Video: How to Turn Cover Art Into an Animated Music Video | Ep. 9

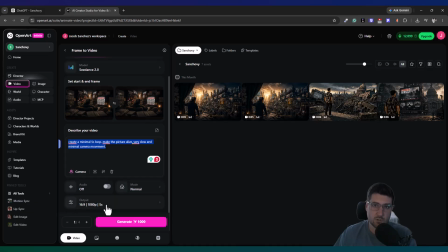Just keeping it high quality, 5 seconds, 6 seconds. That's all you really need. If you want to do more, you could do more, but it's going to cost a lot more credits or tokens. And sometimes it's not always what you want, so you will be burning money if you do want to play around like that.
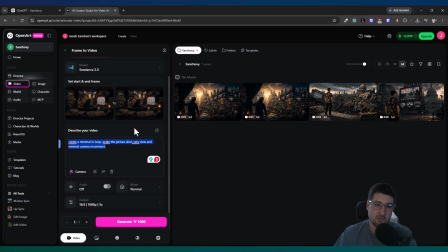This is what I found to be pretty safe and consistent and good enough for what I'm trying to do with these animations to make my videos not a full music video production, but just enhance it so it's that much more of a world and give a little life to the image for my
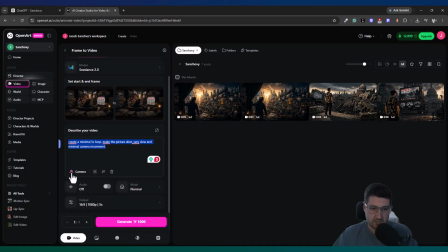project. So we're going to go ahead and generate this now.
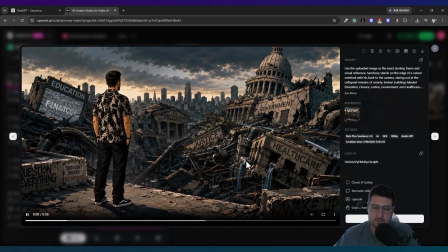So I'll show you this one that I made right here, and it's just panning in, little animation.
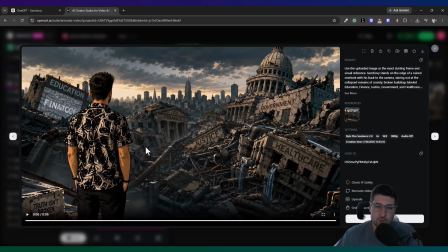And this one, the camera movement was a little too much for me, so that's why I didn't go ahead with that.
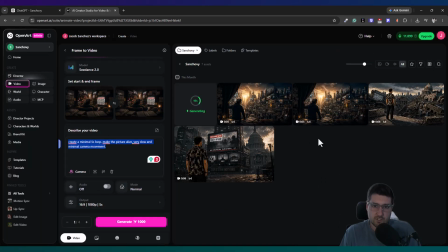But usually I just want them very minimal like this one. So it's just alive and something we could loop over and over again
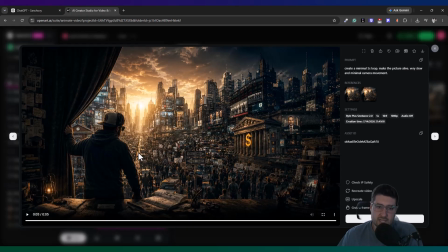and let the viewer just kind of glance around the city and notice what's moving, what's not, and just kind of all the little Easter eggs, maybe even just the little mess ups that AI does on some of the text and stuff. And it just gives someone depth, something to look at for you to be like, hey, this is Sanchovi's world. This is what he's picturing during the song and the story that he sees in his head while he's, singing the song and stuff.
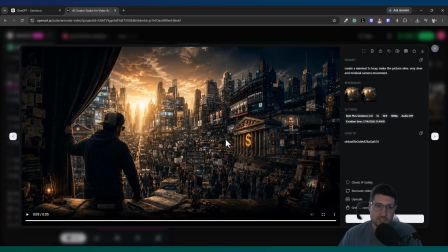So we're just trying to enhance the experience. That's all we're trying to do. We're not trying to mass produce slop. We're trying to actually build a full, coherent entertainment system project.
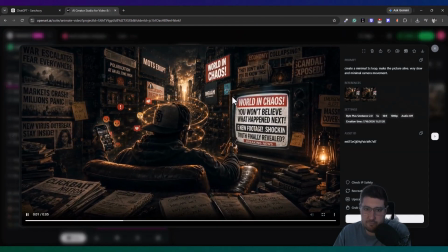All right, so that took about 2.5 minutes to get finished. And
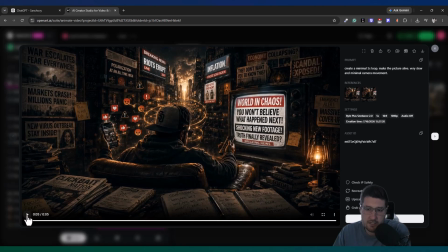it is a little fast, but I could slow it down in CapCut and make this actually into like a 7-second video.
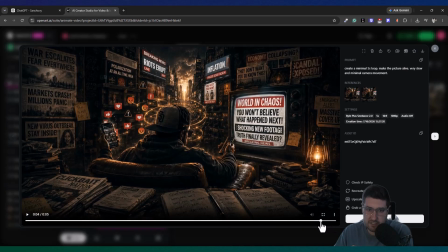So it's good enough for me. Again, I just want it to be alive. So I would be doing something very slow. So it just breathes. So I'm going to go ahead and download this now.
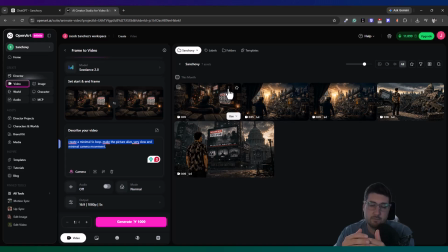I'm going to go into CapCut. I'm going to show you what I mean when I'm trying to edit it so it like slows down, and then how to loop it, and as well as put some effects on it to really bring it to life and really just add that full experience.
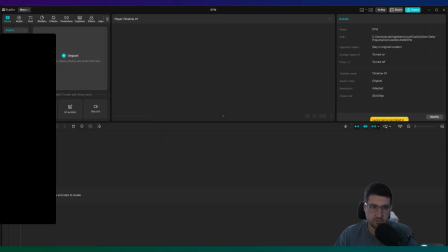All right, so now we're in CapCut. We're going to go over here. We're going to import our image. And I mean our animation, not the image. So now we have our animation in here playing.
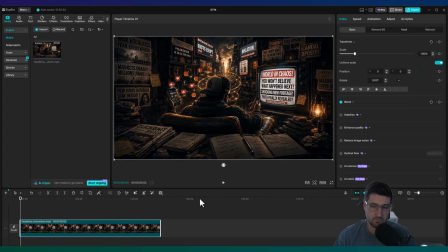And again, it's moving a little too fast for me. So what I want to do is slow it down. So if we go up here, after we click on the video, go up here to speed, and then you could slow it down.
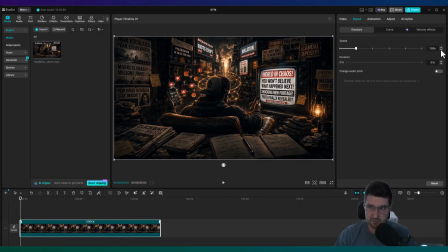You could either do it by duration or by speed. I usually don't go more than 3. Depends on the animation. Sometimes you could slow it down more, but the frames get a little weird. So just go to 0.8 and watch it now.
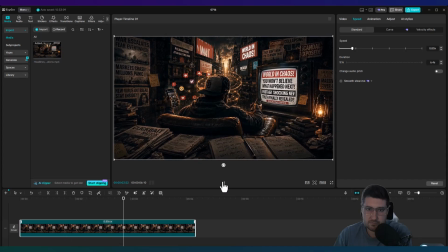See if we can get away with a little slower. I want to try to go half speed and see what happens.
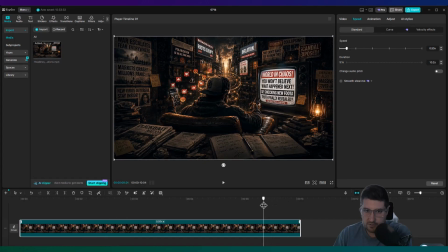So I want right there. Gets a little weird on this part, so we're going to take that off, and then in the front I think it does the same thing. Yeah. So right there.
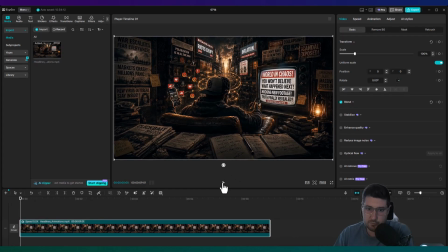So now I should have a nice loop that doesn't have that weird camera tilt. Cool.